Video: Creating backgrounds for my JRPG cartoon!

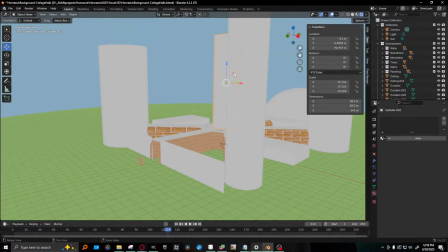[17:59]
So does this need to be here, or should this be more like here?
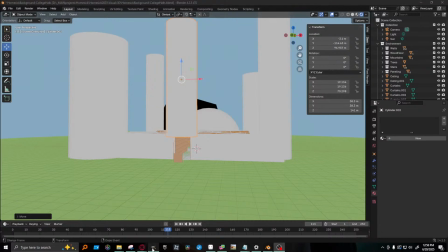[18:03]
Which do I like better? Ugh, come on. They're almost kind of like in the background.
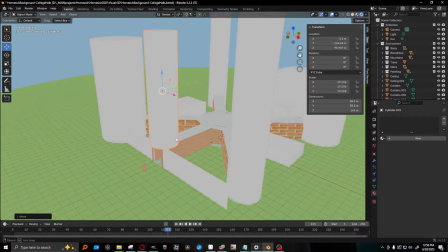[18:10]
Why is this not alt-tabbing properly? So I'll put this closer forward.
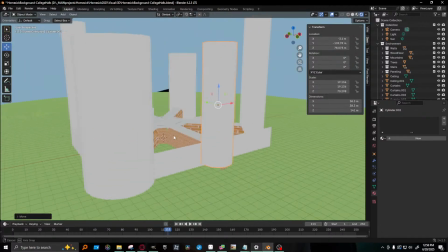[18:18]
Sure. And I'll cut a hole in that later.
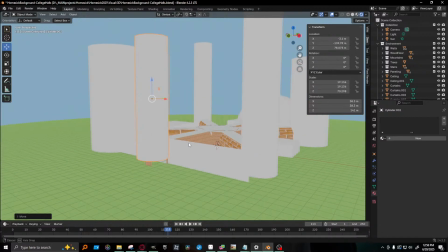[18:22]
Do I want the center tower, though?
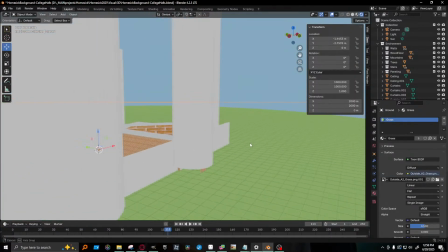[18:29]
I don't know yet. I do not know yet. I want the skybox much bigger, though, so I can work.
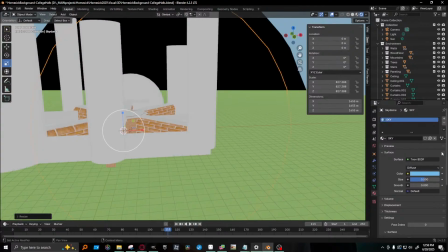[18:39]
And the reason you're seeing black now is because of the near clip plane. I can actually fix that pretty quickly. Well, I can fix it quickly if I remember where the setting is. Oh, come on.
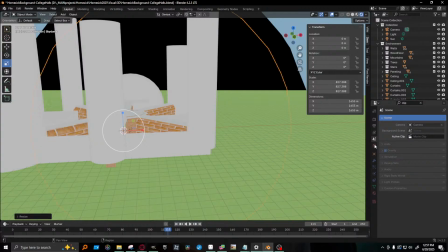[19:01]
No. Whew. Oh, sorry, just a second. It's getting warm. All right.
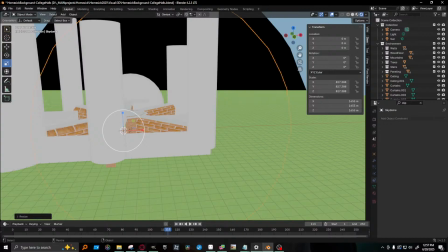Okay. Don't know where the camera option is. I can't remember. Damn it.
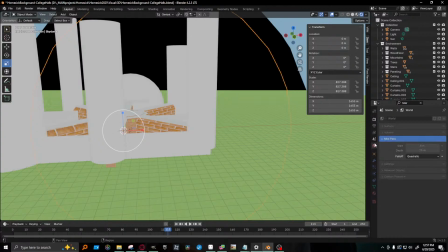[19:33]
And sorry, because I opened the window, you might hear some nature. Just ignore that. I don't even know if that's picking up. There's like turtle doves. I heard a cicada this morning. Like, I had the most anime morning. Just getting up and hearing cicada.
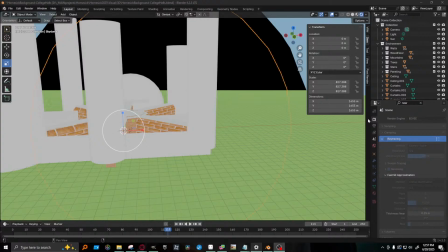Alright, I'm not going to waste any more time on this. Oh, was it because I had that selected? Hold on, let me really quickly... No. That doesn't make any sense.
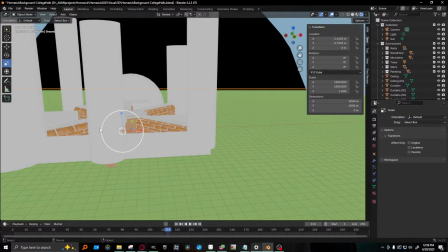[20:15]
I'm not going to stress about this right now. I can worry about the view later. Alright, that's not good.
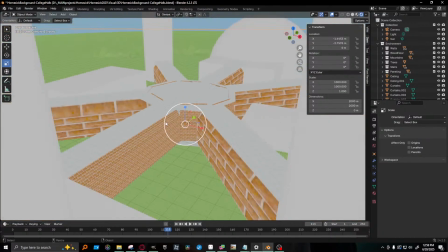[20:23]
Okay. So, let's continue with the facade.
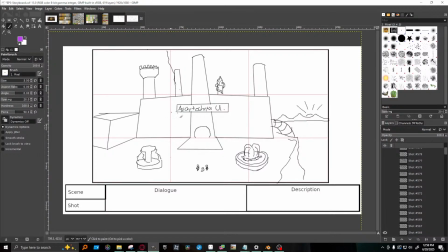[20:30]
So the walls... It's a pretty big entrance. Like, if these are humans...
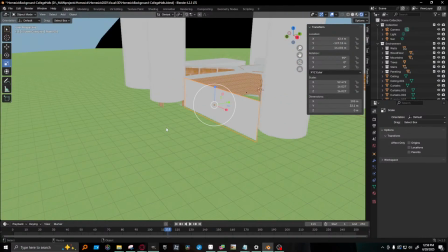[20:36]
I also don't have, like, a human scale reference. But being that it's going to be just a backdrop,
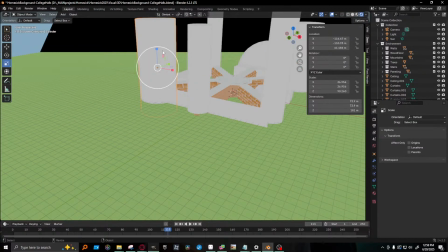[20:42]
it's more about being internally consistent than necessarily being 100% scale accurate.
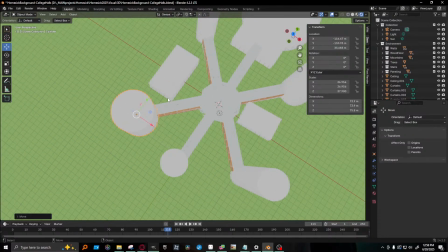[20:53]
Like, each of these little pathways leads to another facility.
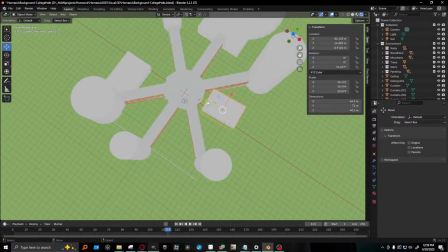[20:59]
And I definitely don't want to just do
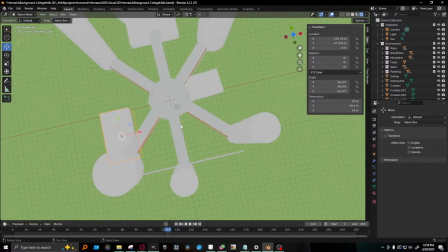[21:04]
just straight up, oh, it's a path and it leads to a giant cylinder. That's kind of boring.
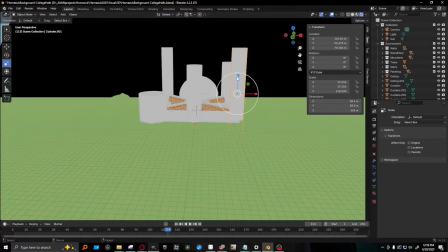[21:11]
I do like that they're kind of asymmetric. Like, not everything matches.
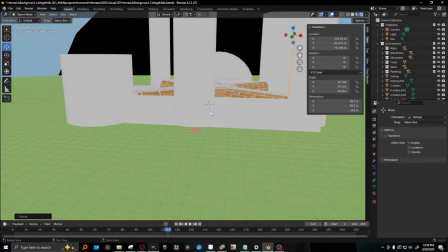[21:18]
And that kind of gives it some visual interest. It's kind of hard to see without it being unlit and all.
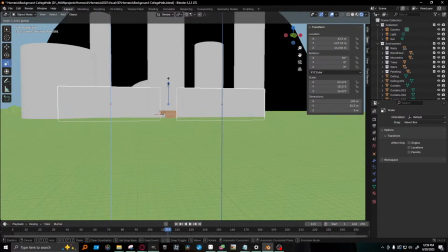[21:28]
Make this a little taller.
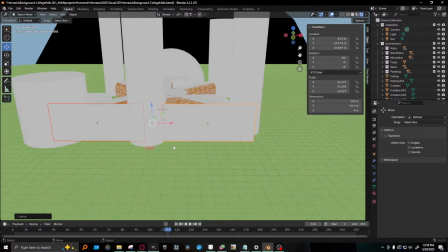[21:32]
And I may want to lower the ground because one thing I do have is a staircase that leads into it. I'll think about that.
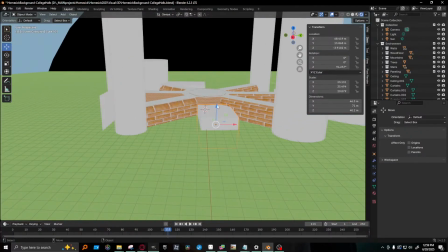[21:42]
Probably could be taller. And I was really lazy last night because I was getting really tired, but let me make this more even and geometric.
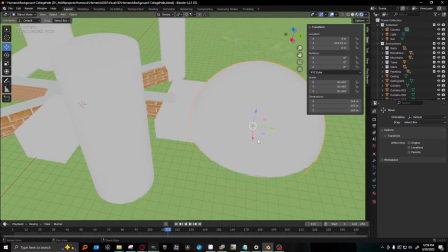[21:53]
I love this dome idea. Something I just came up with at the 11th hour.
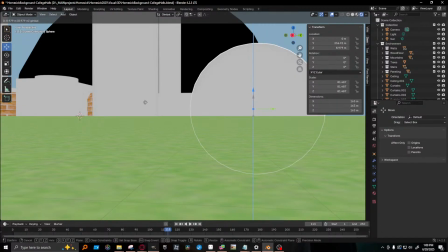[22:01]
Uh-oh. I noticed the software's been lagging a lot more.